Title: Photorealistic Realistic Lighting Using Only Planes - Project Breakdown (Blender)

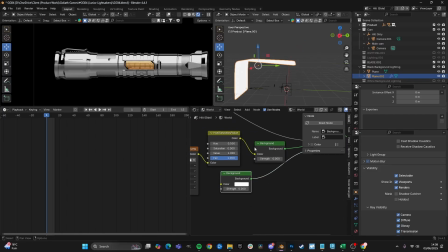8:08 And now if you do where the HDRI comes into play, so we've just got
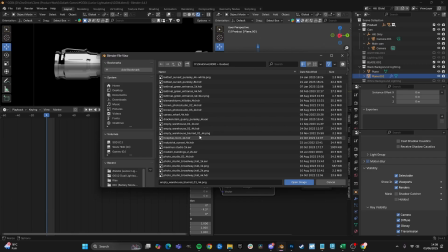8:15 an HDRI here, which is from Polyhaven, and if you need this, you can add this as well.
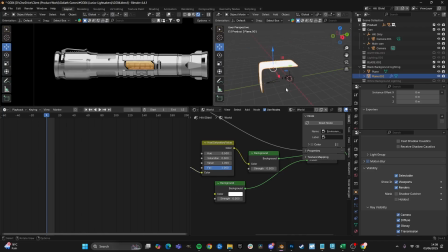8:22 So this is basically going to, instead of it being black around the product, this is now going to be an HDRI.
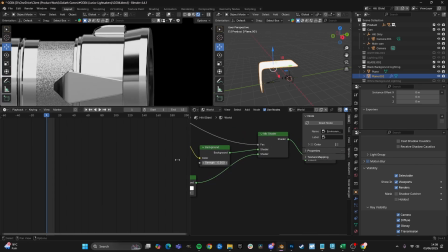8:29 All this does is basically add a bit of definition to the darkness. So if I turn this off, you can see that it's just complete black.
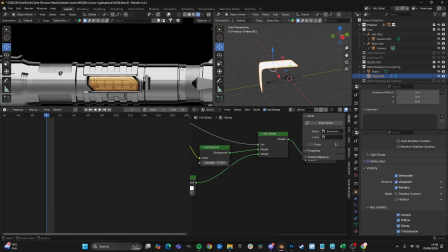8:38 Now this is actually okay in some areas. I quite like this at the top. But as you can see, for this area here, it looks very odd. It kind of looks like this part of the product is missing. It's too black. Now you could adjust this using the plane if you wanted. So for example, you can move the plane to light it a little bit, and eventually you would get it where it's lighting.
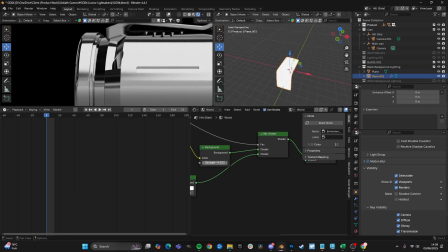8:59 But maybe that's too much. So what you can do is you can add this HDRI, and this all depends on the HDRI.
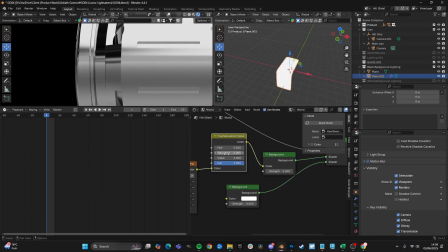9:07 And as you can see, we've added a hue sat node to reduce the saturation, because we don't want any color on the product. We want it to be metallic and white and black.
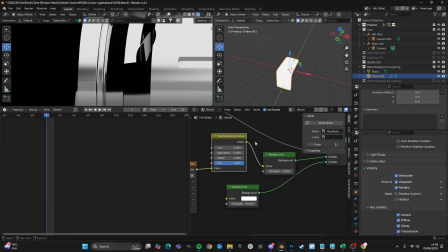9:16 And just in these areas here, you can see as I turn it off and on, it's just added some reflections just to this section.
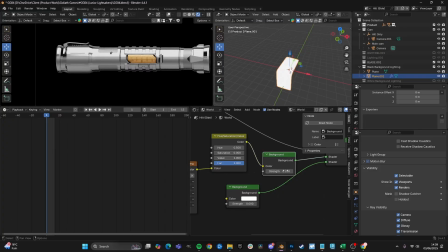9:23 It also fills in the product a little bit more, which means you can adjust the amount depending on how much you want it to do that.
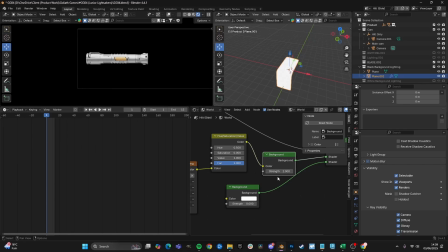9:29 As you can see, this will be quite a lot. It doesn't really work on a black background, it's too bright. This is less.
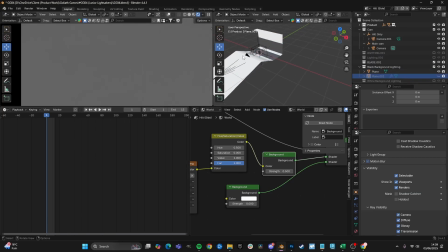9:34 One final thing about this method before we show one more project and then we go into doing it ourselves with a new lightsaber.
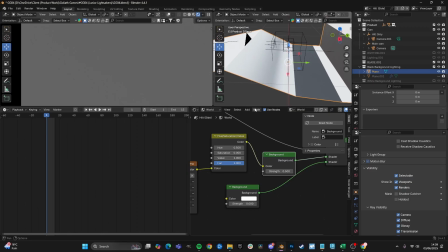9:42 We actually took this a step further with this plane, and we actually did a gradient material on this face, which meant that we could then have a gradient reflection. If this gradient is happening here,
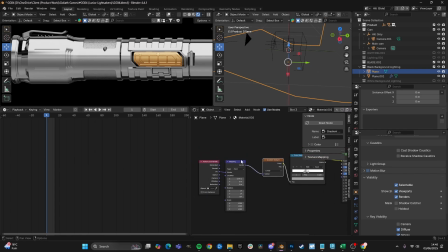9:58 And all we've done is basically we've had mapping nodes, gradient texture into a color ramp.
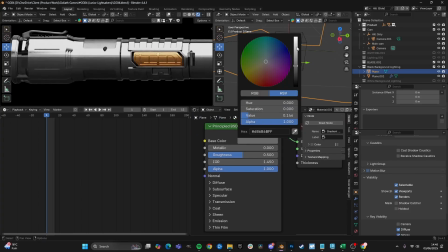10:04 And we're basically doing the same thing that we were doing at the bottom of the product, where we was adjusting the darkness of the light. This is basically just changing the intensity. But if you want a bit more definition, and if you want a bit more control,
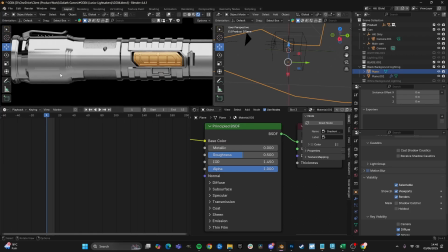10:20 we actually wanted a bit of a gradient. We wanted it to be darker in the middle and lighter here,
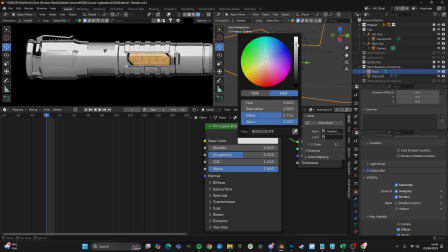10:26 because as you can see, it's a bit flat without it.
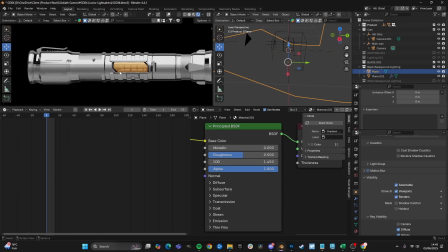10:31 And this gradient is helping, it really just helps the product look more premium, and it helps it make it look cool and a cool effect.
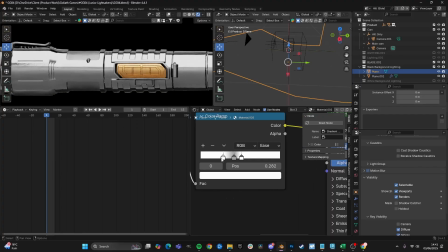10:41 So as you can see, as I move this gradient, it changes the lighting. So as I pull this away, it's making this middle section more grey or darker. It makes the light less intense. As I move this one away, it does the same thing.
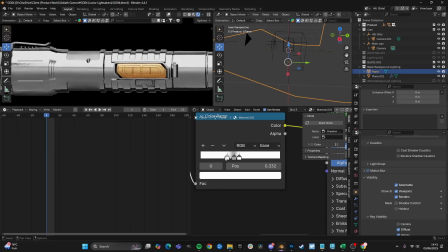10:55 And you can really just play around with it until you have a lighting that you like. And you can technically add this to the other lights in the scene. And as you can see, we got quite creative with the shape of this plane, as I was playing around with it for quite a while. And I can't tell you specifically how you need to set that up for your own product.
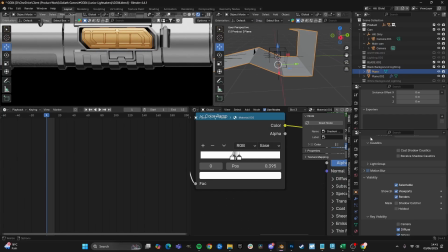11:14 But as you can see down here, we went to such an extent that we basically have,
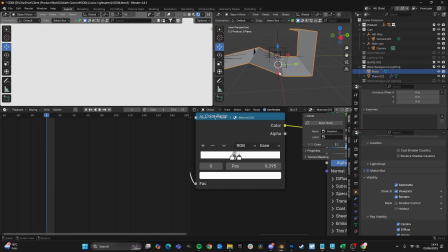11:22 let's see if we get this into the camera. Let me show it for a sec.
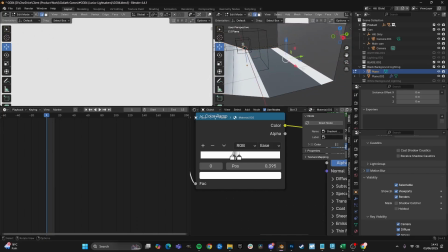11:26 So you've got the gradient here. We even have a break here where we have light,
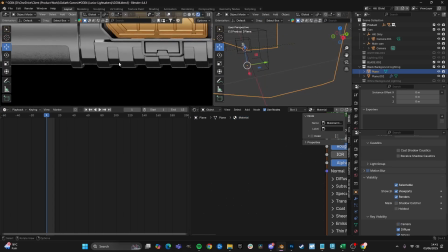11:32 so that we have the darkness underneath the product, and then we have this very fine white line, which is underneath the lightsaber.
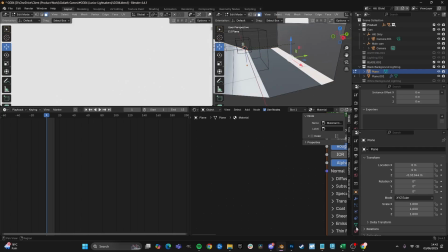11:42 And this is being created by this right here, and I'll show you it is, because if we make this material dark, you can see the differences.
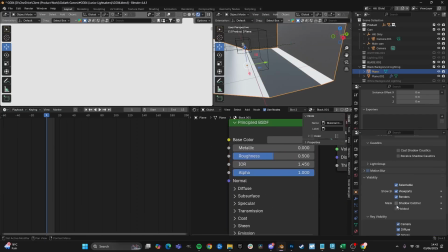11:51 So if we, it's a bit annoying not to do that, but there we go.
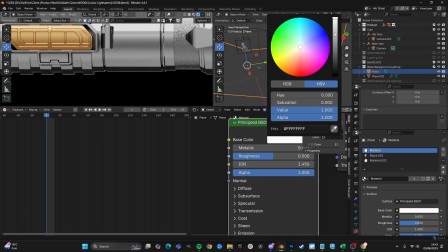11:57 So if I make this material darker, you can see that white line go.
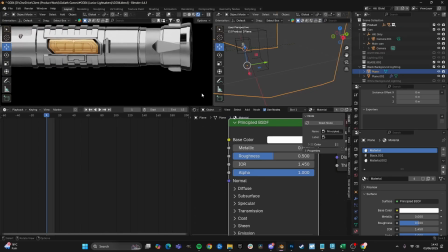12:03 So if you want that, or if you don't want that, you can then adjust that there. So that also is affecting this line here.